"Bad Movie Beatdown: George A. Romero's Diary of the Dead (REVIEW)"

His hat is a stupid-looking hat. Because the first thing I draw attention to with a man on fire is how stupid his hat looks. Then the camera blacks out due to low battery so the film can engineer a jump scare.
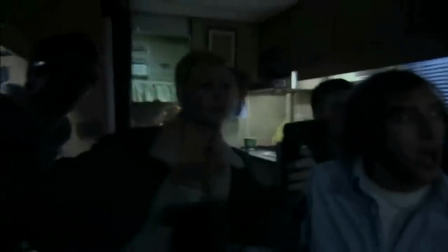[9:17]
Because that's exactly how cameras work. Also, Romero keeps pissing on the POV gimmick by cutting between cameras,
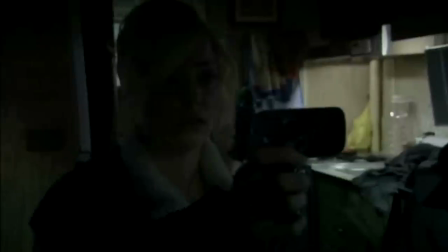[9:24]
switching the different filming styles entirely in a form that simply doesn't work.
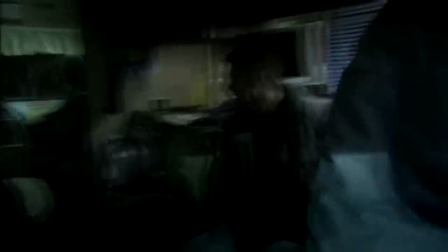[9:29]
So after running over the zombies in the road, our characters argue again.
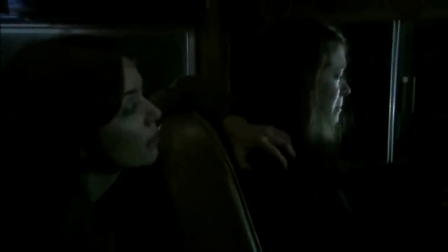[9:34] They were already dead, okay? You didn't do anything wrong. We might have just killed 3 people back there.
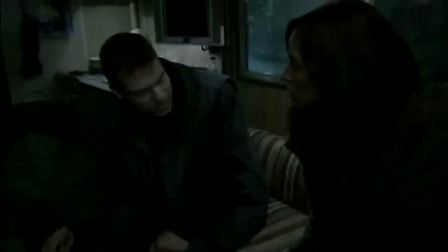[9:39] Or 3 living, breathing people like us. Shut the fuck up, you douchebag!
Not only were they blatantly zombies, but I think she has enough guilt without you calling her a murderer, you twat!
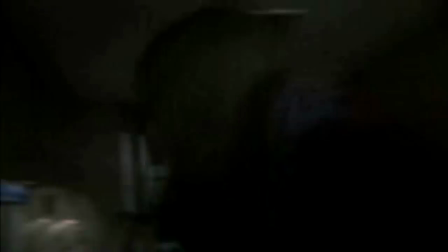[9:51]
So Mary is distraught, having been responsible for killing such human-like creatures.
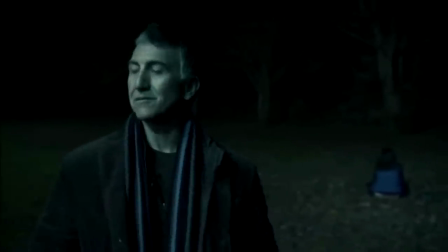[9:56]
They pull over and Mary sits on her lonesome to think things through. Or not. Who the hell left the distraught girl with a gun? I love how surprised they all are, like that came completely out of nowhere.
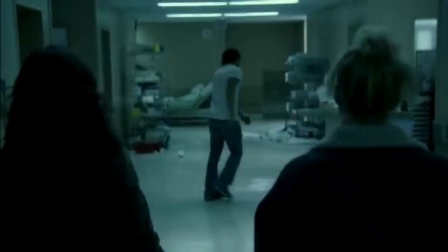[10:09]
However, Mary is still alive and they take her to a hospital, which has somehow already magically relieved itself of both the patients and doctors presenting a challenge. It shouldn't look like 28 days later because, well, it's not 28 days later.
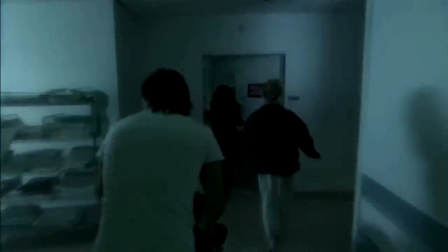[10:23]
And again, the camera starts blipping out because that makes it scarier.
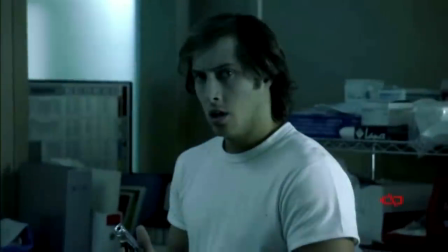[10:27]
Also, the low battery signal is on the footage, which is again not how cameras work.
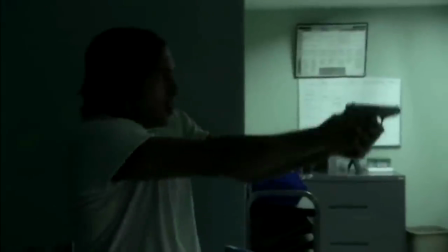[10:32]
Romero blatantly cheats here by having a cut to Gordo firing his gun. What is the point of even having a POV camera gimmick when you keep calling attention to how fake it is through your own shoddy filmmaking?
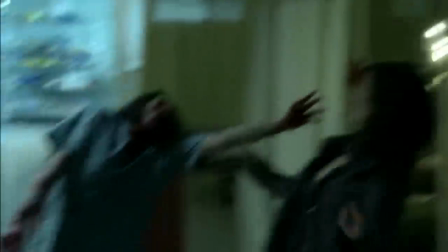[10:43]
But hey, enough of the conventional deaths, time for something modern. It seems modern is more funny than scary. That was atrocious CGI. And ironically, this is as inventive as the film gets with killing zombies.
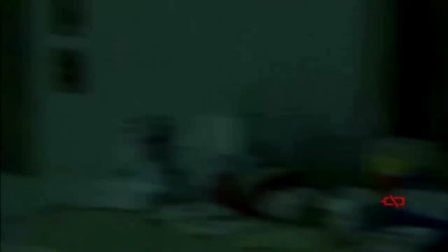[11:02]
So with Mary on the verge of death, they decide they need to find her a doctor.
No, leave her here with me.
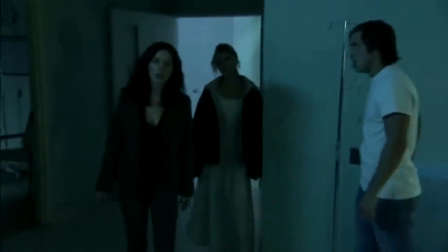[11:07] What, you're not coming with us? Leave it, let it charge. I can't leave without the camera.
Oh, for goodness sake, I think it's more important to help your friend save someone's life than think about how many YouTube hits you'll get.
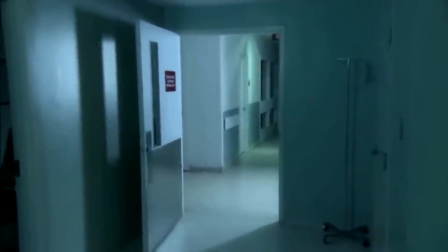[11:20] I should be with them. Maybe I could help. But I can't, because I'm fucking plugged in.
Oh yeah, maybe now it crosses your mind to help your friends. And he's using the camera whilst it's plugged in, which from my experience, doesn't charge it any.
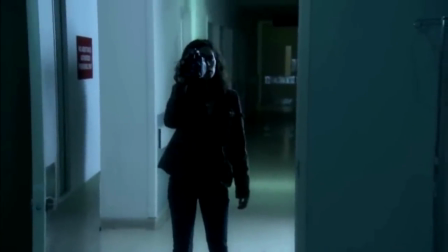[11:35]
Deborah finds a second camera, allowing Romero to completely give up on the POV concept as he switches between angles like a standard narrative.
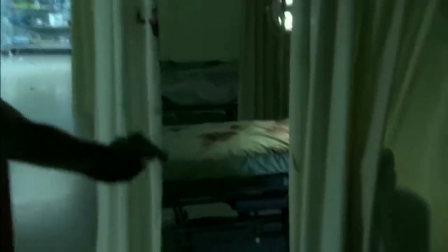[11:43]
Bravo! You barely kept to the basic premise for not even 30 minutes. You might as well have shot this whole thing conventionally, but then it would reveal that this has nothing to separate it from hundreds of other zombie movies.
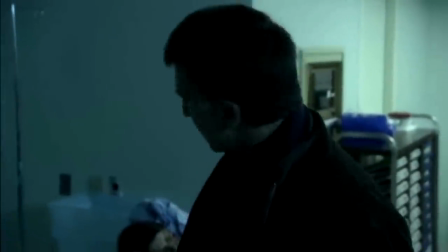[11:55] There will always be people like you. Me? You're the one who put the camera in my hands. This is a diary of cruelty.
And that speech sums up the film's forced message in a nutshell. Romero, your extremely obvious comments on the Iraq War news coverage would hold a lot more weight if you weren't talking about the living dead.
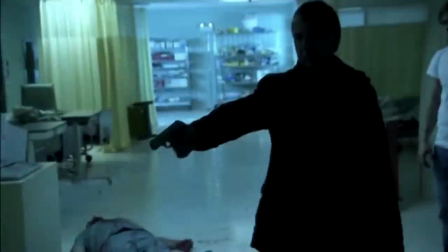[12:13]
It's not exactly a comparable situation. So they are forced to kill Mary, and the film feels the need to recap its points about survival and war,
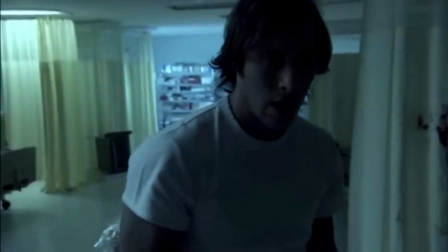[12:22]
which further detracts from the POV, if you even care by this point.
Gordo, look out!
Oh look, Gordo got bitten. I'm so surprised their love didn't last forever.
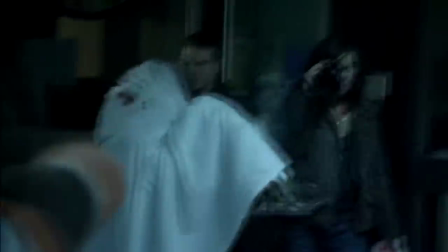[12:35]
So these douchebags stand by filming and not helping at all, while Jay Baruchel impales a zombie like he was made out of Play-Doh.
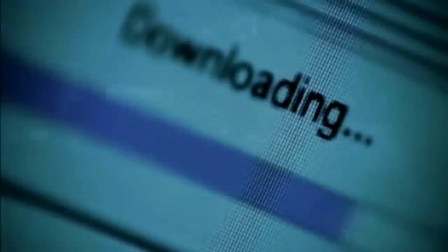[12:43]
But wait, another cutaway as Romero passes comment on how the internet has made us all zombies, creating a media oversaturation. Personally, I don't know what he's talking about. I mean, I'm just a guy who watches loads of movies and reviews them for the internet. And I have no social life.
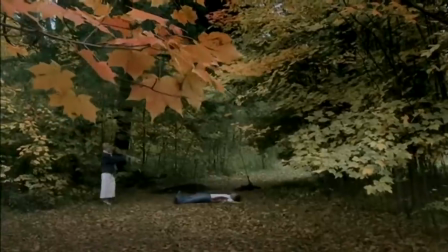[13:04]
The following morning, they bury Mary, shoot a newly zombified Gordo, and break down next to a barn.